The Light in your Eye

I am Dado and today we talk about reflections in the eye.
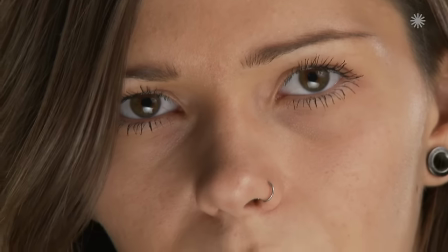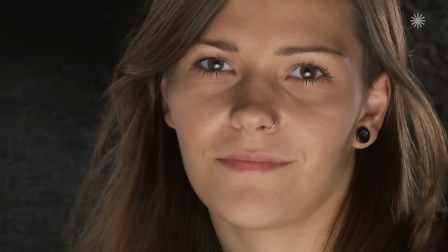20s
Catching the mood and the spirit of a moment can be one of our prime tasks.
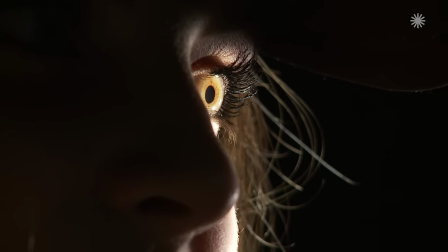26s
A task for the hunter, the stalker, the voyeur, the documentarist.
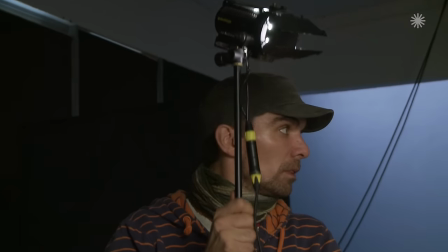33s
Yet in another approach in our wonderful profession, we pay more attention to creating a mood to transport emotion.
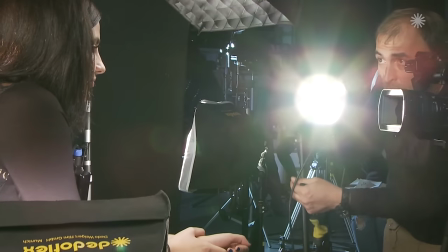44s
Light is an essential ingredient or tool. Light can be found or created in many different characters.
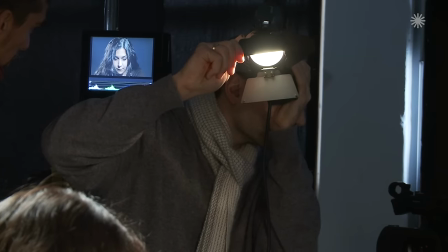54s
Hard, soft,
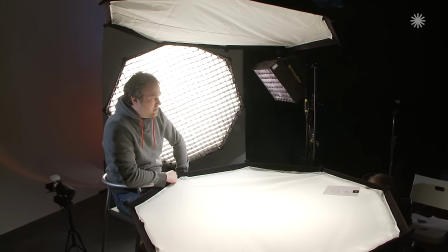56s
reflected and in many variations of noticeable or unnoticeable shades and colors.
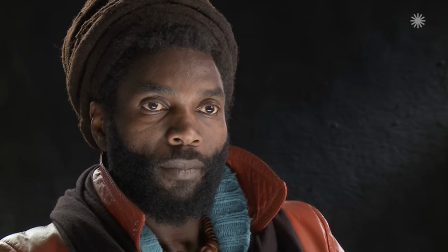64s
To sense or even understand the nature or even the many characters of light may not be easy.
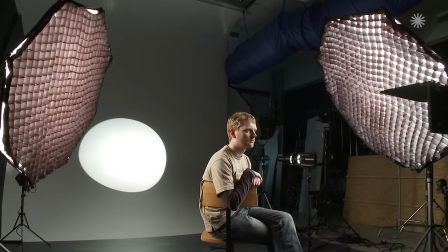72s
Light is invisible. It often escapes definition.
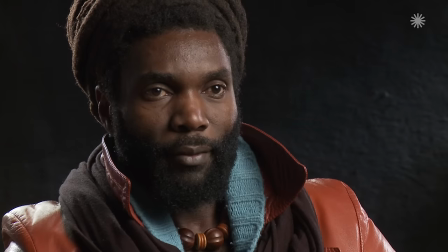77s
What we can see is merely the reflection of light.
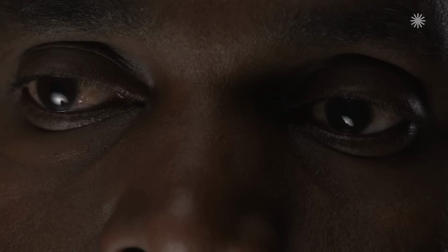82s
And then there is its powerful companion, the dark side, the shadow.
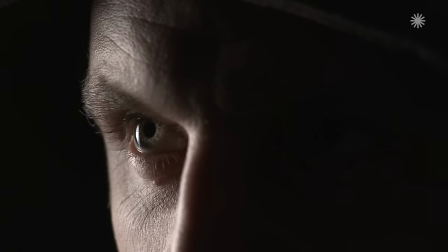90s
It
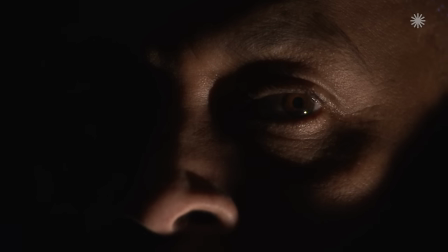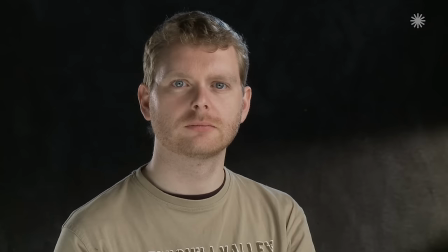97s
can appear in hardly noticeable gentle transitions or in surgical incisions.
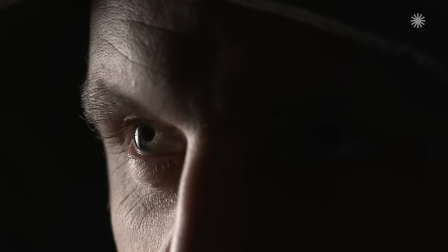106s
Maybe shadows are even more powerful in the creation and transport of depth and imagination.
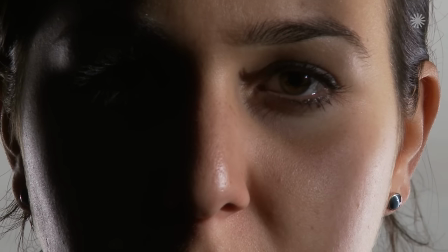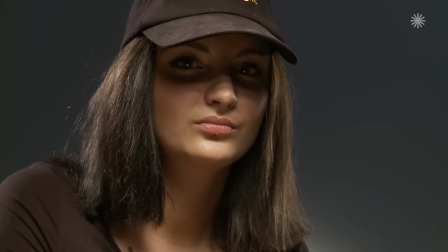125s
Looking at a face, the structure, the expression will enter our imagination.
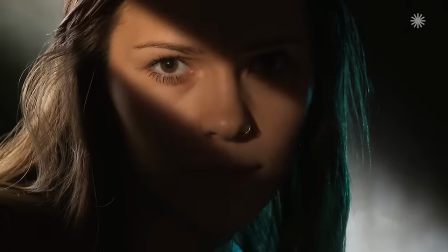133s
Lighting is essential to enhance or support those impressions. Inadequate lighting can be destructive.
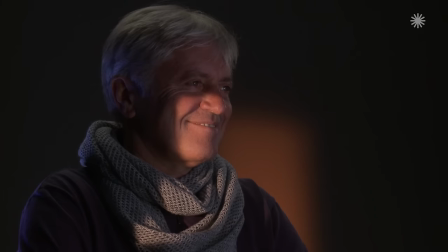143s
Moods and emotions will also be transported by the nearly unnoticeable micro-mimic under the skin.
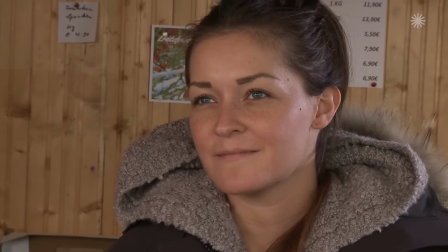152s
But today, let us talk about one aspect which can also contribute much to the transport of emotions.
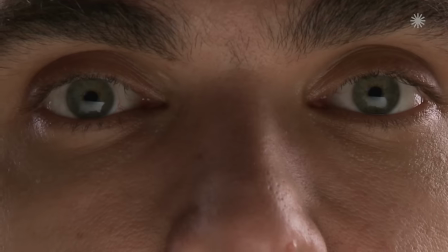160s
the eye. So here it is, looking at you.
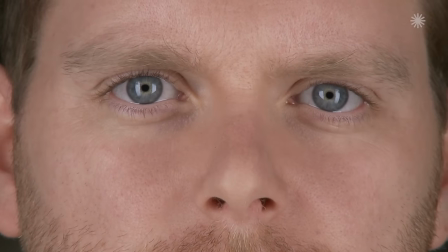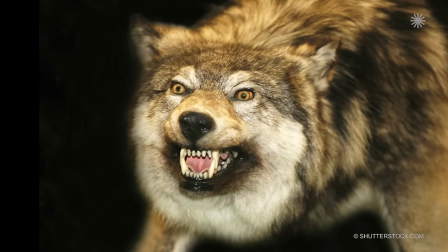172s
When you go to a zoo and you look at a wolf and look him in the eye, the wolf will get pretty angry.
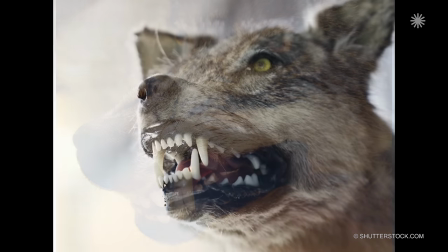180s
He doesn't like it. He feels that this is a very aggressive act.
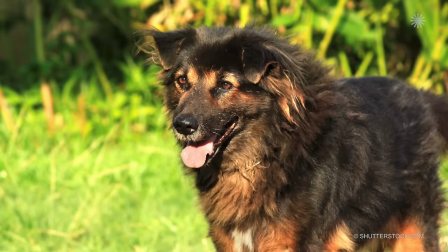186s
Even your dog at home, when you look at it, he will respond, look at you briefly and says, where's the food?
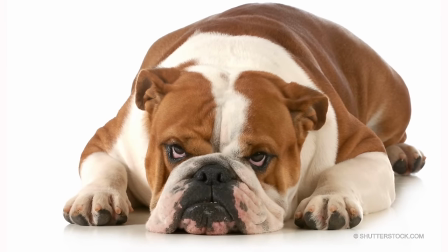193s
But if continue to stare at your dog again your dog will look aside and will not be happy about your stare
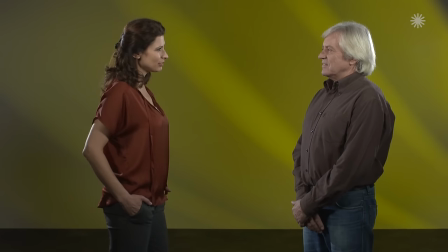203s
but for humans looking at each other is a very important part of communication that
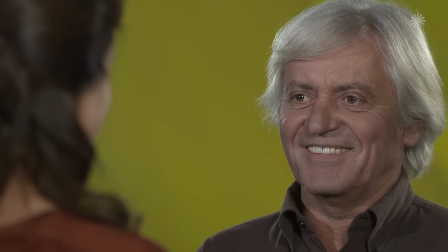212s
also includes where we're looking at we look somebody straight in the eye or we look above below
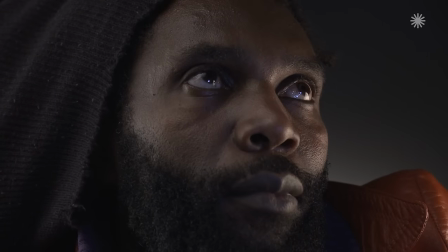219s
aside all that is part of the body language.
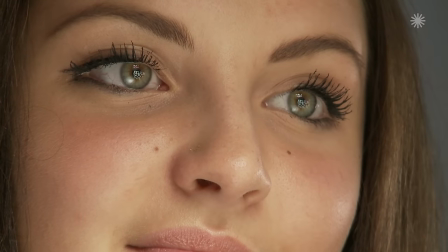226s
In the portrait, in the close-up, the reflection in the eye is a very important part of the message.
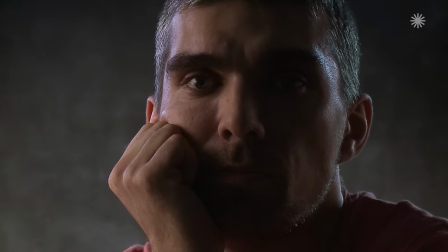233s
An eye without a reflex, without sparkle, can be void of expression, without communication.